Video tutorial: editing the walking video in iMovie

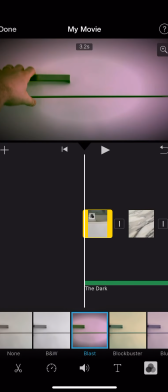[0:01]
Hey filmmakers, this is Mr. Granlin here, and I have finished kind of doing all my rough cuts for this walking video that I made. And so what I'm doing now is I'm going through and I'm actually coloring my video.
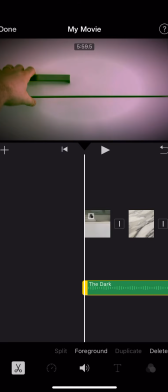[0:16]
I put in some audio here, down here. It's called The Dark. I found it inside of iMovie. To bring up audio, you're going to go to the left side, click on the plus sign,
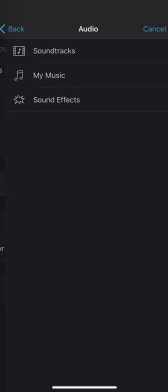[0:30]
and you're going to find, you know, different audio. You can look at soundtracks. You might have some music on your phone already, and you're going to add that to it.
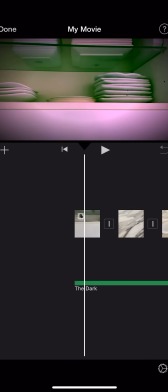[0:43]
Now, I'm not going to just let my footage be normal like this.
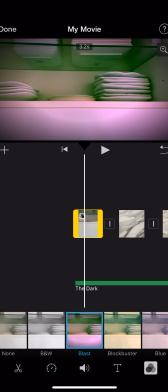[0:50]
You can see this piece of footage has a little icon to it, and I've applied
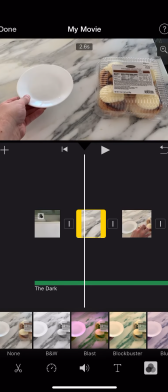[0:56]
some color to that clip, and I'm going to do that to each of my clips.
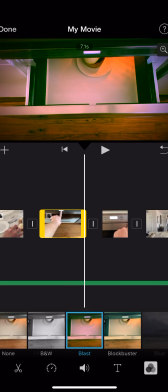[1:02]
And what this does is it just makes it a little bit spookier. So I'm just going to keep going through.
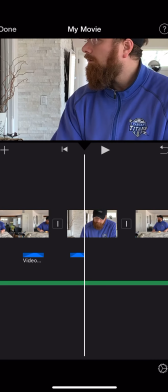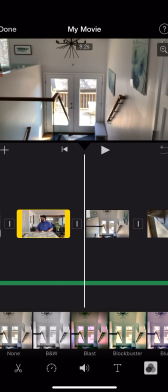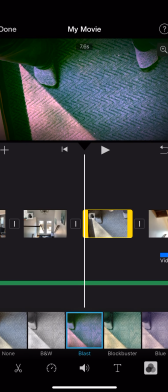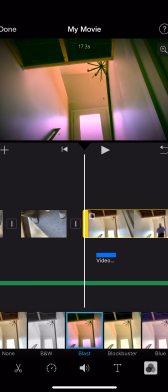[1:25]
And I just tap on the clip.
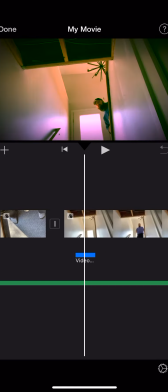[1:28]
I tap blast, which is the coloring method that I like for this.
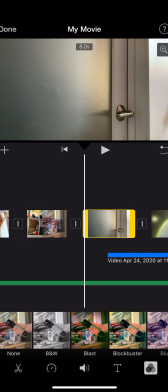[1:35]
It kind of gives a nice vignette edge. That's where the edges get darker. And it makes it scarier, I think.
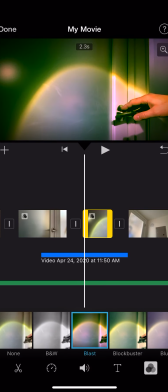[1:43]
You know, heightens the contrast, makes it scarier.
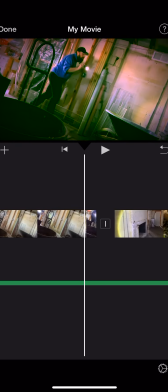[1:48]
It's very dark and scary. Another good one to use is maybe this blue one.
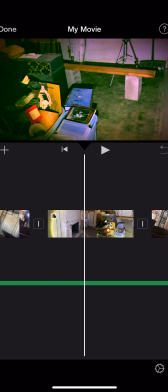[1:54]
Kind of makes it just a little bit weird, but I like the green tinge of the blast.
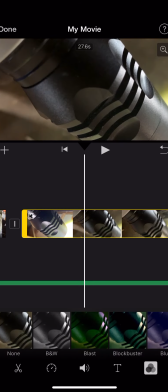[2:02]
This is actually nothing that I need, so I'm gonna
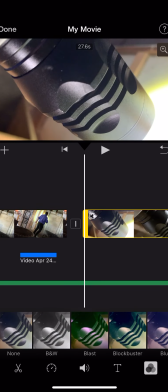[2:09]
get rid of that.
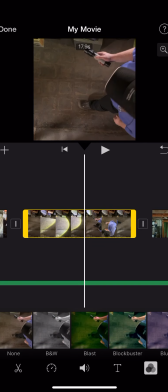[2:15]
And continue coloring my footage.
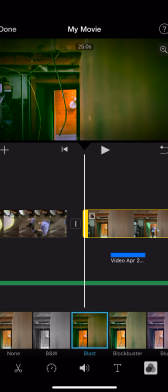[2:20]
Now my movie is way too long. I left these clips
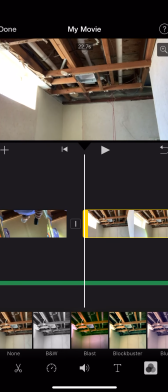[2:27]
way too long, and so my movie is somewhere in the neighborhood of like 5 minutes.
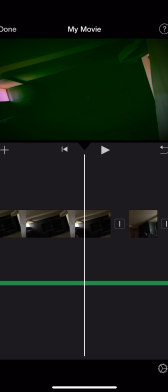[2:35]
You're gonna want to make your movie to be closer to the 1 to 2 minute neighborhood.
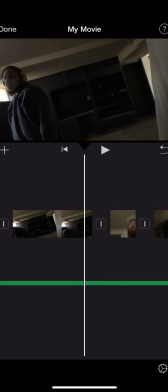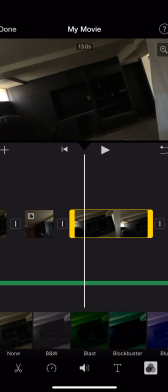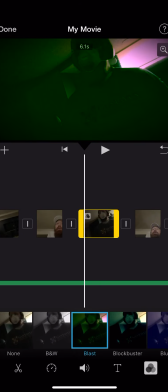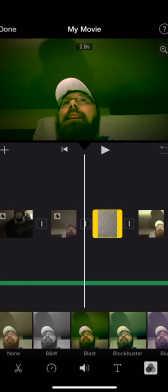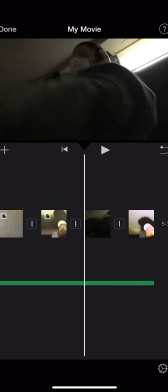[3:03]
There we go, almost done. All those clips.
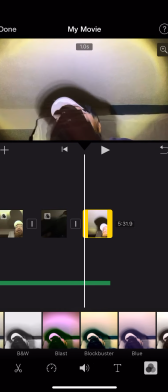And we're done. 5.5 minute movie.
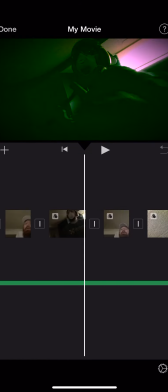[3:19]
Your movie shouldn't be that long, but I had a lot of fun doing this.
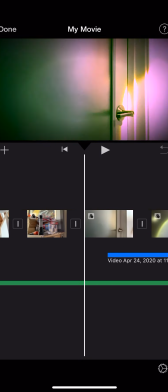[3:23]
I put in little scratchy sound effects that make it sound even scarier. I put in the audio.
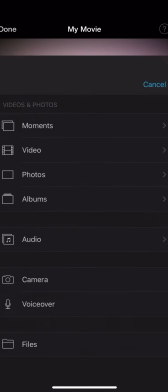[3:28]
And then also I want to make sure that I add a little title to the beginning here.
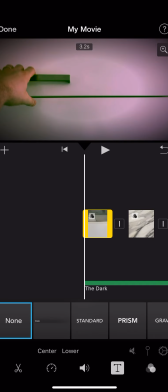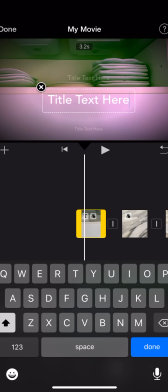We'll call it Scratching in the Basement.
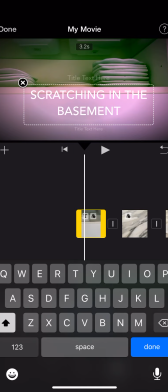[3:55]
That's a very scary title. All right, I've got my...
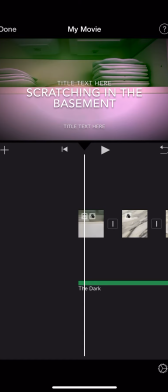[4:01]
So I'm going to just check off things. I got my title, check. I've colored all my footage, check. I have audio, check.